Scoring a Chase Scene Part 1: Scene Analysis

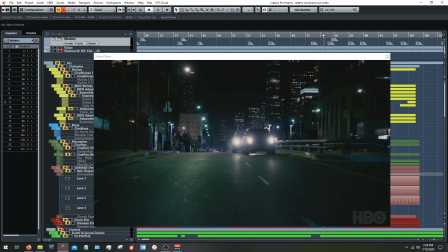(28:46)
has this sort of like defeated look. The opponents are still there.
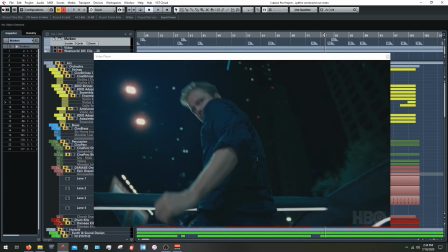(28:51)
I wanted the music to definitely have a sort of dynamic shift and defeated feel that matched this.
I missed!
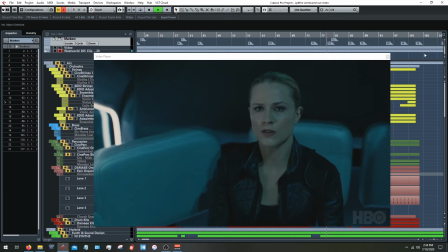(29:03) Hold on.
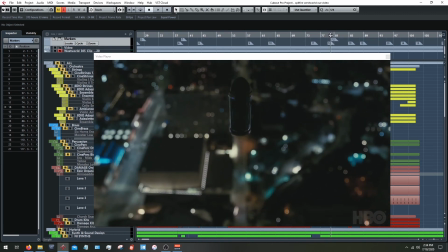(29:08)
Now, and obviously here, when it turns out, hey, the weapon actually was working after all,
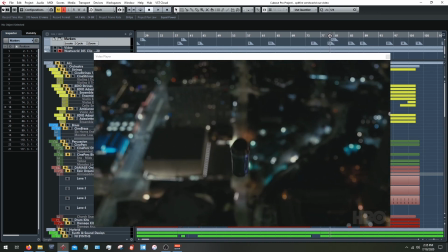(29:14)
I thought everything from here leading up to that point would be great to have completely silent,
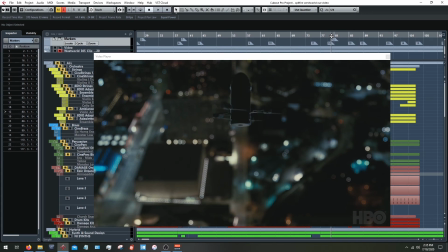(29:20)
because when the wings or propellers, whatever those are, pop out, that's a great opportunity for, like I said, something new appearing on screen. It's kind of another like, oh shit, it actually did work, and to be able to highlight that
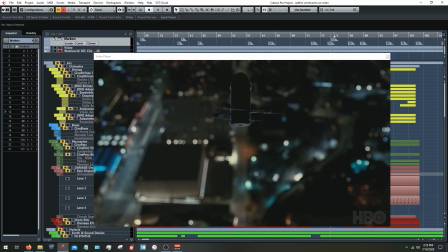(29:37)
would be good, and that emphasis would be even stronger with silence leading up to it.
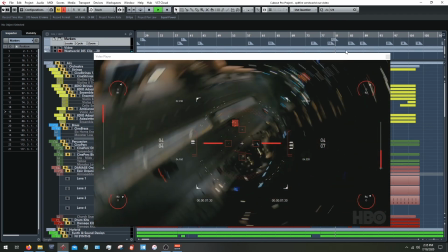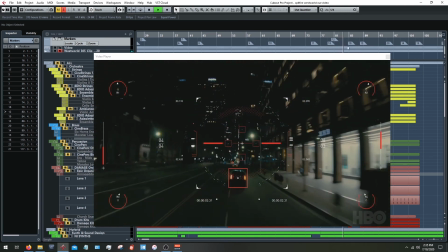(29:53)
And you can guess what marker 19 is for.
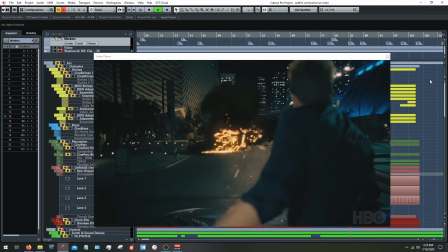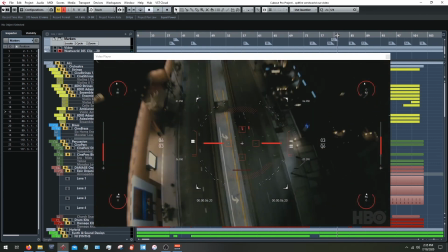(30:02)
So this whole lead up is a perfect opportunity for energy to increase until you finally want it to
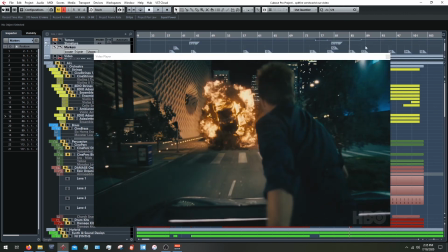(30:10)
max out around 19. Real quick, just backtracking a bit, you can see some of the tempo shifts there. In listening to these sections aren't particularly rhythmic, so this is more just kind of for, I don't know,
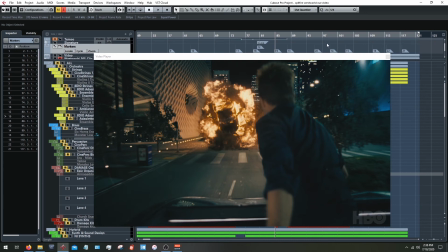(30:28)
technical purposes, and we'll get into that more in the arrangement. But yeah, super big,
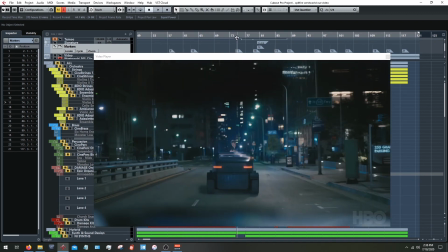(30:34)
dynamic shift here in terms of, let's see, from 11, so from 10, we're very dynamic because we're fighting back now.
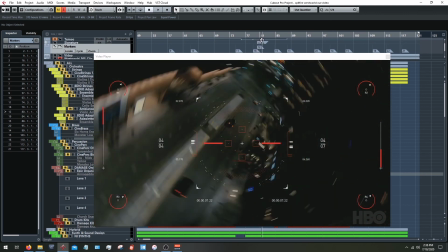(30:42)
That's going to dip down here at the failed attempt. It's going to ramp up here and increase until we get to the explosion.
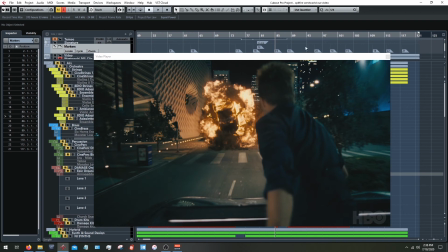(30:50)
That was my, sort of idea for how to handle the dynamics of that portion.
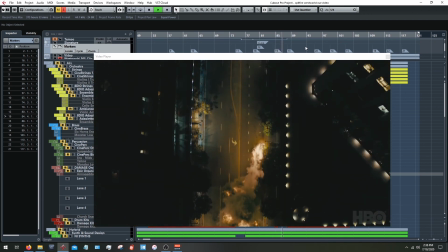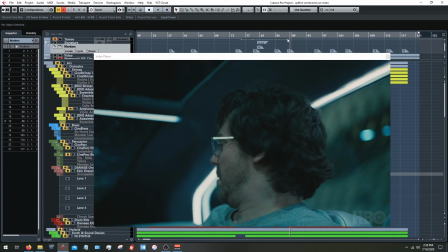(31:04)
Okay, so we've got another tempo change here, and we've got another
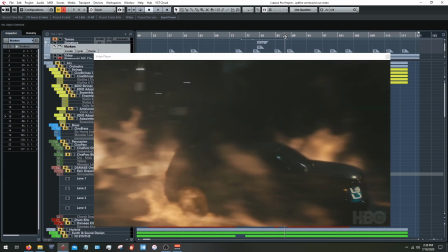(31:11)
a good opportunity for a rhythmic shift because the second vehicle emerges and the chase is not over,
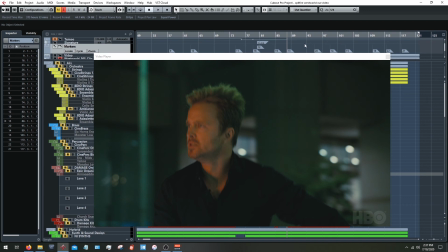(31:18)
and so we want to kind of musically provide something that reinforces that idea and goes along with the actions of the characters.
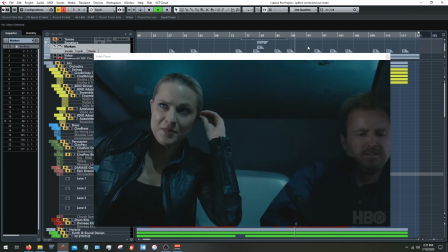(31:30) All right, I need you. Drop in, intersect, maximum speed.
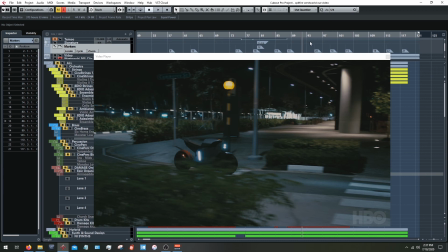(31:35)
And so that tempo is what I went with there that I thought would best match the feel of that scene and the energy of it.
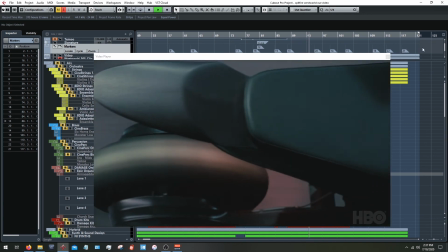(31:46) Arm charges now.
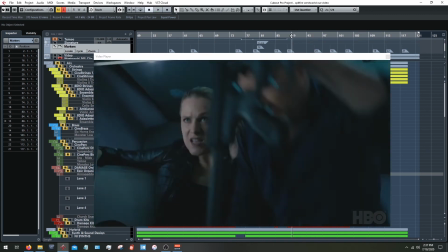(31:51)
The introduction of the bike, I guess around here,
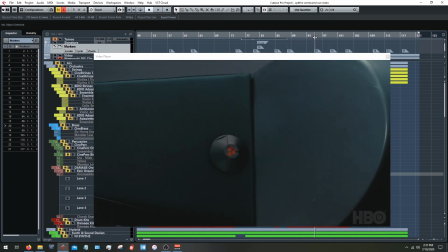(31:56)
and the arming of the charges is another good opportunity for something new, to try to highlight that. Either highlight or accent this introduction of something new, or to increase dynamics, like we talked about.
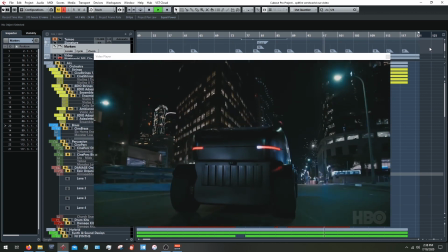(32:15) Accelerate. Acceleration at 90%. More. 94%.
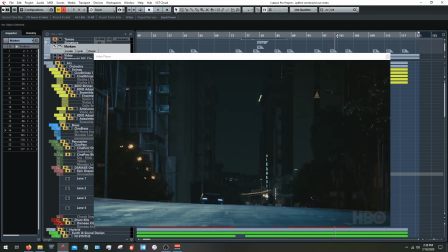(32:20) More. 98%.
Now this section right here, from 20 to 14, let's listen to that again.
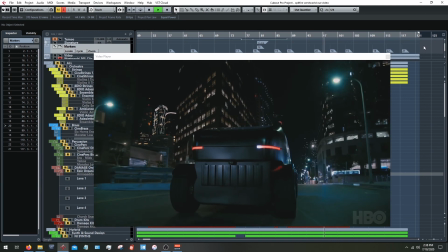(32:29) Accelerate. Acceleration at 90%. More. 94%.
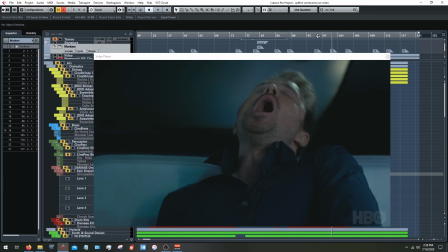(32:34) More. 98%.
So there's a lot there to kind of latch onto and inform what musically could work really well there.
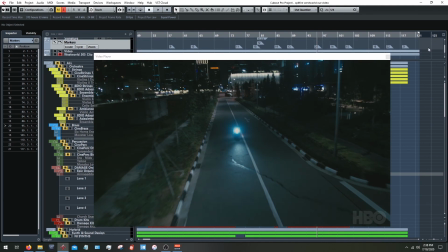(32:42)
We've got the sound of the speeding bike. We've got